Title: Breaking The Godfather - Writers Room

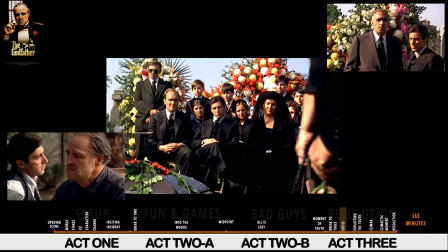(16:43)
His new lie, his flaw, will be to pursue success at any cost.
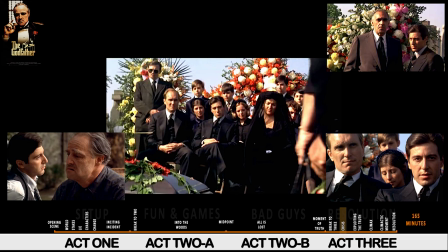(16:48)
His fear is to fail his father's trust and memory.
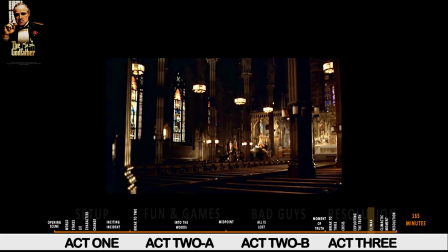(16:52)
Climax The climax of the Godfather contrasts the Sicilian Catholic values of the Corleone family with Michael's American will to succeed.
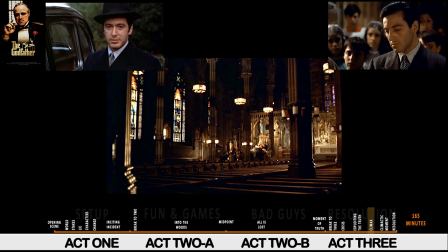(17:01)
He will pay homage to the church for the conviction it gives those around him, but is not troubled by the rules of the church himself. Only the survival of the Corleone family business is important, Where Sonny tried killing key members from opposing mafia families one at a time,
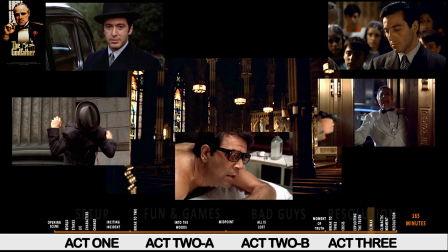(17:16)
Michael shows his tactical ability by having them all killed at the same time. Climactic moment.
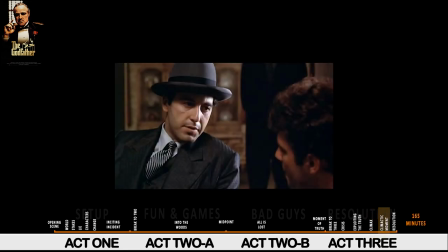(17:23)
Michael shows his total lack of compassion by convincing Carlo, Connie's husband, to confess he set up Sonny.
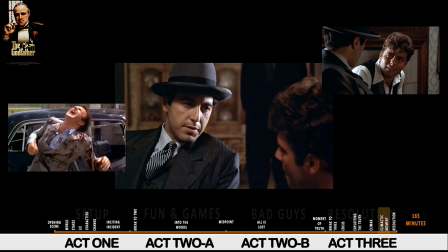(17:29)
Then after promising Carlo he would not be killed, he has him strangled in the car as they leave for the airport.
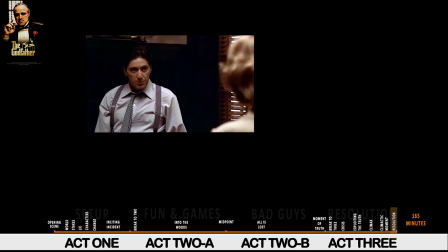(17:35)
Resolution. The story Resolution does two things. It brings a close to the dramatic journey and shows us a new beginning.
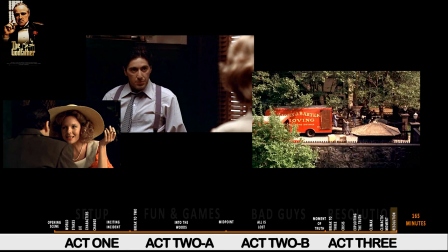(17:43)
The journey of this story ends with Michael in his father's office, telling Kay he didn't murder Connie's husband, which is the answer she is desperate to hear.
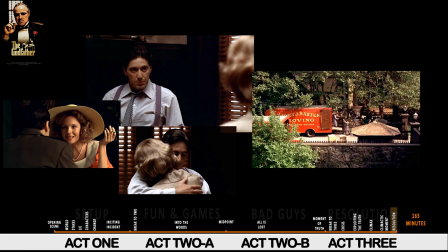(17:51)
The scene closes the narrative of a young man who sat with Kay at Connie's wedding and told her that business was his family's, not his.
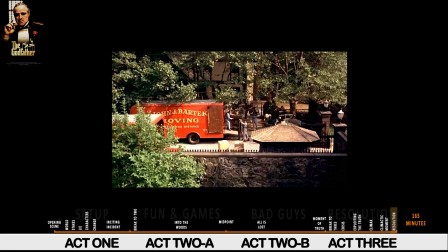(18:00)
The resolution's new beginning is a family move to Vegas, the intention to become legal, but that's a story for another day.
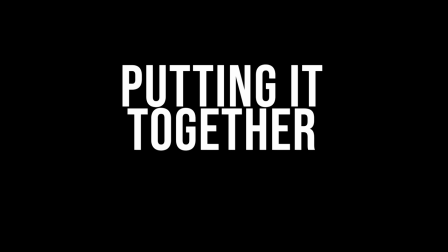(18:07)
Putting it together. Three qualities stand out for The Godfather beyond all others.
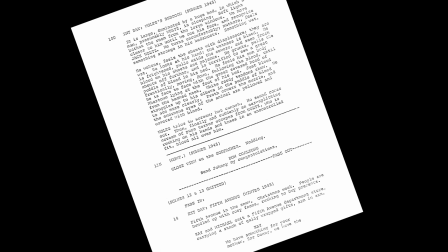(18:12)
The first is the commitment to the story. There is no ego from the creators leaked into any scene.
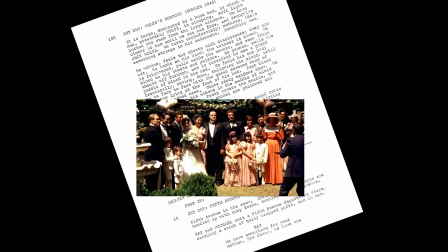(18:18)
Every moment is devoted to telling Michael's story. Next is the use of visual storytelling and the involvement required of the audience to figure out what's happening.
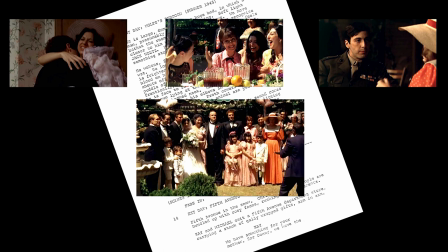(18:27)
It's what makes the experience so absorbing. The story does tell, but it always gives us a reasonable amount of time to figure it out first. The last quality related to this breakdown is the detail and relevance given to the wide cast of characters.
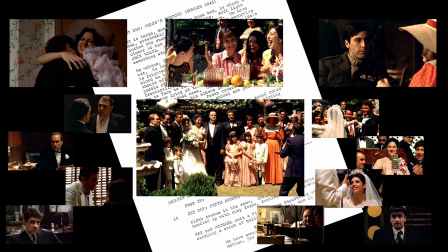(18:40)
The texture of the extended cast is so layered, say for K, it was only used to symbolise America. Each character is full of purpose within their own story, not just a prop or device to fill the background or make events happen. Because the characters are real, Michael's journey has a greater impact for the audience.
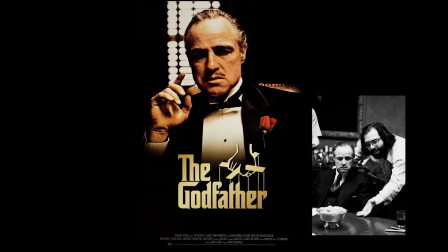(18:57)
I came across a story while researching The Godfather that Coppola, on planning the movie, decided it needed to be made as a saga.
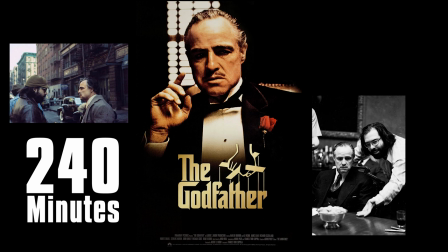(19:05)
His first cut was 240 minutes. Four hours. When the studio saw the cut they made him cut it down to something suitable for the cinema. Sagas were for TV. The lesson here is that Coppola did. He changed the story from a saga to a crime drama.
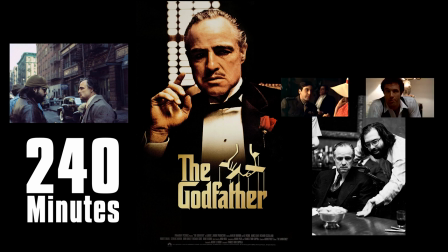(19:21)
Rather than persist on the wider cast, he made it purely about Michael and Sonny. There is no ego evidence in what we now have. No sign of the saga save for the texture of the characters. The Godfather is pure story and that's why it has endured.
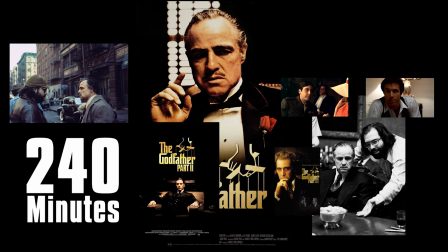(19:37)
He got his saga eventually because he made another two movies based on the success of the first.
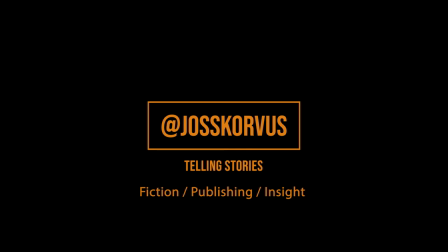(19:43)
Thank you for watching this video. I loved making it. I create these breakdowns to build my knowledge of story as a writer. I hope you were entertained and I hope you learned something too. I'd really appreciate a like if you did. It would help get my videos to a wider audience. A new breakdown is released at the beginning of each month. Subscribe and click on that bell if you'd like to be notified when they're posted.
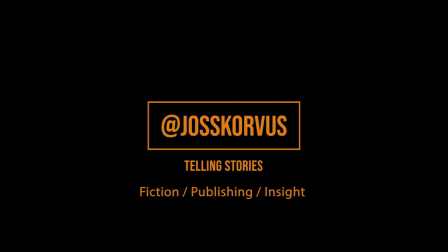(20:06)
If you'd like to discuss the breakdown or you have a book or movie you'd like considered for a breakdown, let me know below too. There are plenty more videos upcoming starting with Wall-E. Have fun!